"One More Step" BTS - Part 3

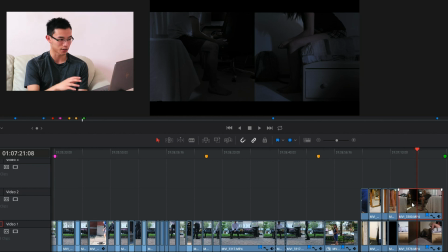8:09 And I really wanted to show that by having them face each other and have that that duality. Again, I tried to juxtapose. I actually flipped myself.
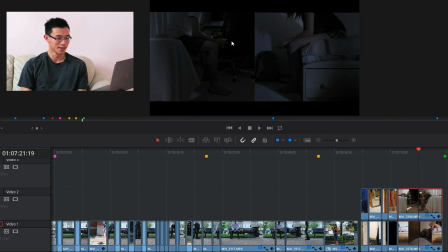8:21 This side is flipped. It's because the room's set up that way. and I wanted to get them facing each other. I wanted to have it be so that it's the girl. Again, if you look back at the drawing, it's the girl looking backwards because she's not sure. She knew that she like ruined this big chance.
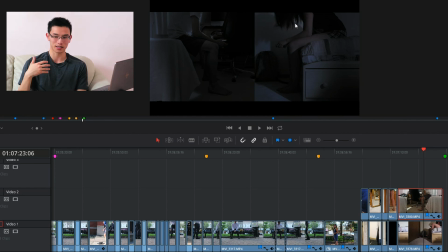8:40 The guy's still looking forward because he still is showing that like, he still has hope that their relationship can progress, but he's not quite sure anymore. That's why, and she's sad. So like they're both looking down, and the final moment of the, why is it gone? I don't know why it's gone.
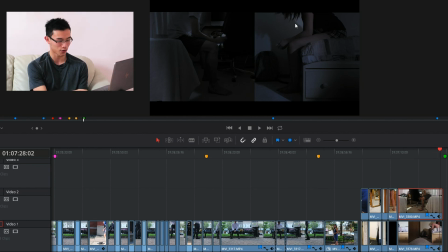8:58 The final moment where he turns off the phone, the light turns off, to show, and everything goes dark, just to show that like, that's kind of like him giving up.
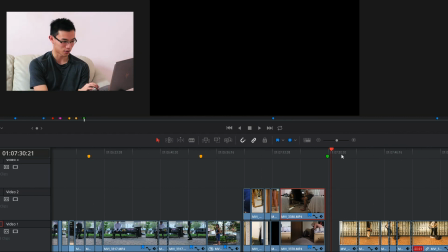9:08 And so like, that's a big impact in terms of a big change in terms of how the rest of the story has gone up to then.
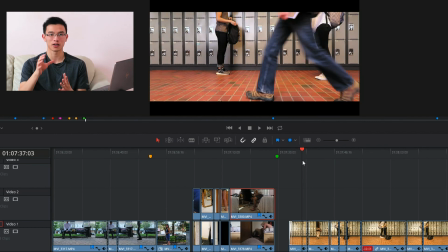9:15 Back at the locker shot, trying to parallel the beginning and to
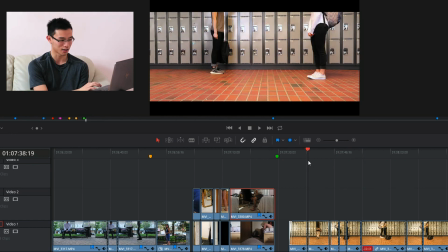9:21 instead of now having the girl run into the guy, it's the guy moving and running into the girl.
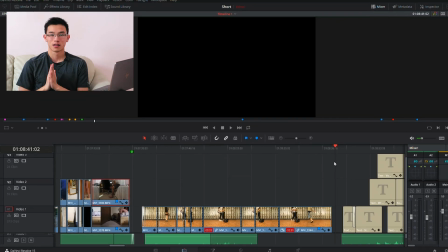9:28 So yeah, kind of juxtaposing the difference there. That's the end of framing and cutting transitions.
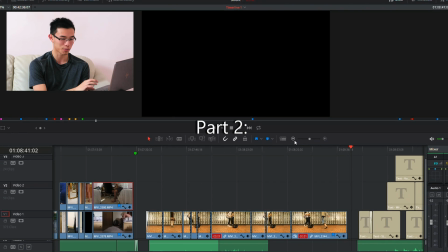9:35 Okay. Part two, audio.
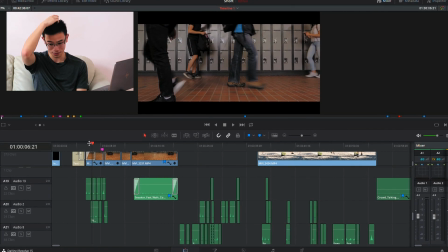9:40 Everything that you hear in this, besides I think maybe like 1 or 2 seconds of it, was external audio.
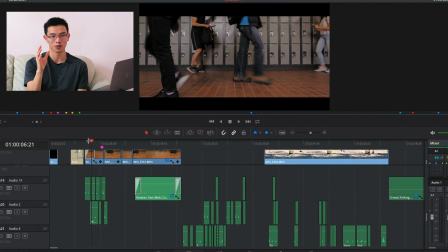9:48 So none of it actually came from when we were on set, except for a little bit.
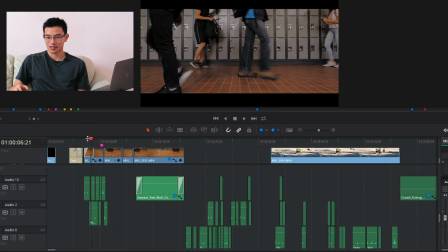9:53 I'll get to it. Everything else was recorded separately and or pieced together. Okay, so this is all the audio.
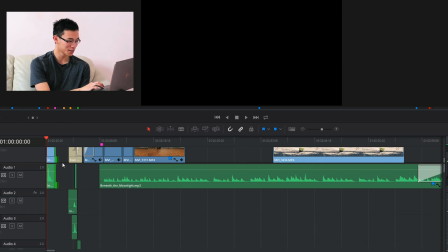10:01 All the green stuff is the audio. And as you can see, there are many, many layers to audio.
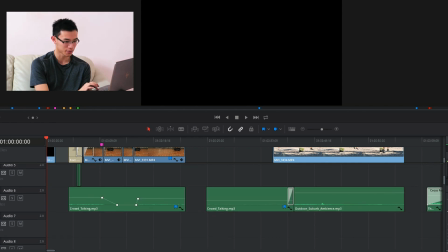10:08 of course, let me make this louder now because we're actually talking about audio.
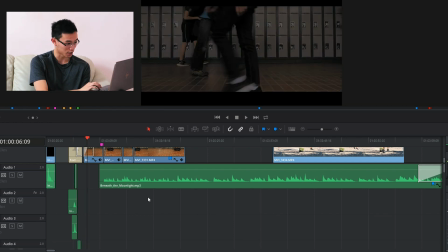10:16 So this starts off, this opening part. Okay, so first off, the first sound that you hear is that locker locking.
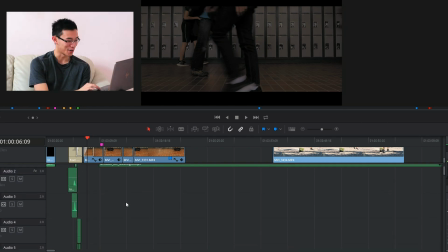10:24 I didn't actually have a locker. And so for both this and the later one, you'll see that it's actually not a locker sound.
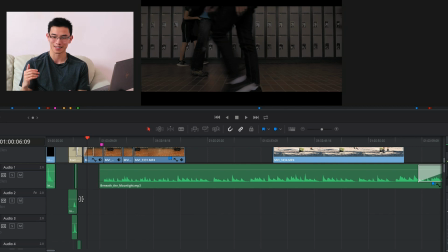10:33 It's like a bunch of metal stuff, like metal doors and stuff closing that I added together. So like, as you can see here, I have layered
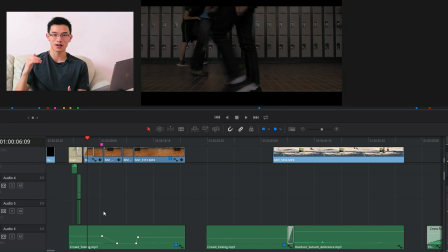10:44 1, 2, 3, 4, 5, I guess, 5 different audio sounds. So like 1, 2, 3, 4, 5, and put together, that's what you get. I'll add that in a post.
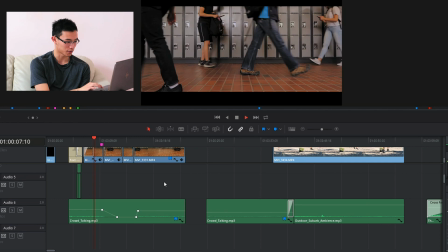10:58 this is some sound of crowd walking.
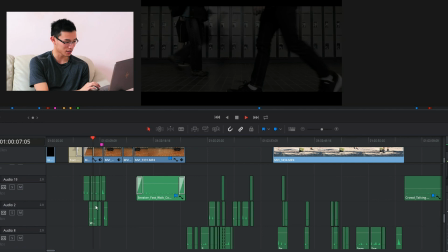11:04 And so here you can see all these dots were individually placed footsteps
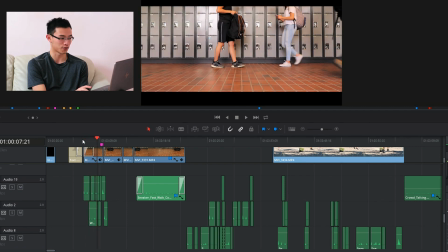11:12 when I was just taking audio of footsteps and individually placing them to when their feet hit the ground.
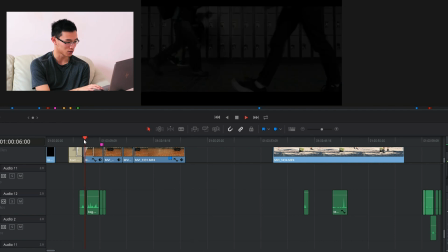11:19 Trying to get that. This and here was some ADRing of me wrestling my backpack.
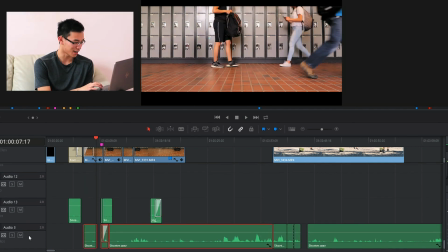11:28 And so this entire bottom row right here, this entire bottom row is me and Shirin voice acting. Thank you, Shirin, for doing this. And sitting in front of a laptop making weird sounds with me for for like 45 minutes.
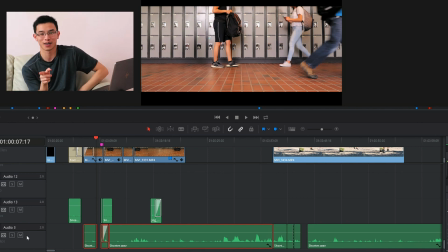11:41 You know, let me add just like a little clip of that here.
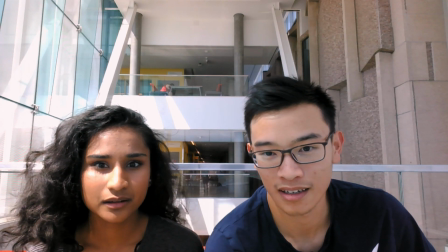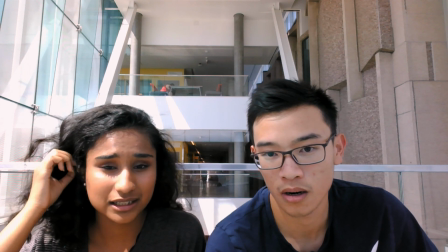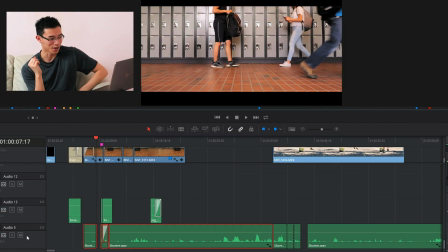11:55 There you go. It was fun.
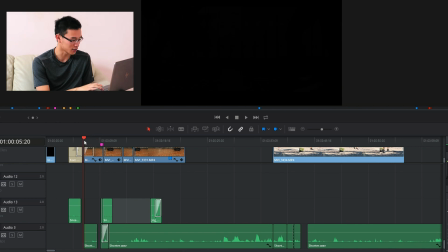11:59 and so just going through that.
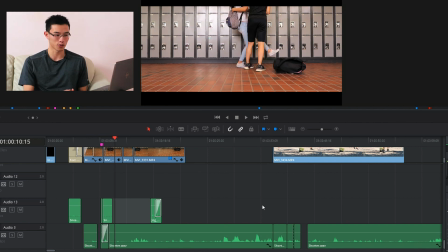12:04 So that entire bottom thing of the entire bottom row is just ADRing or automatic dialogue replacement by me and Shirin.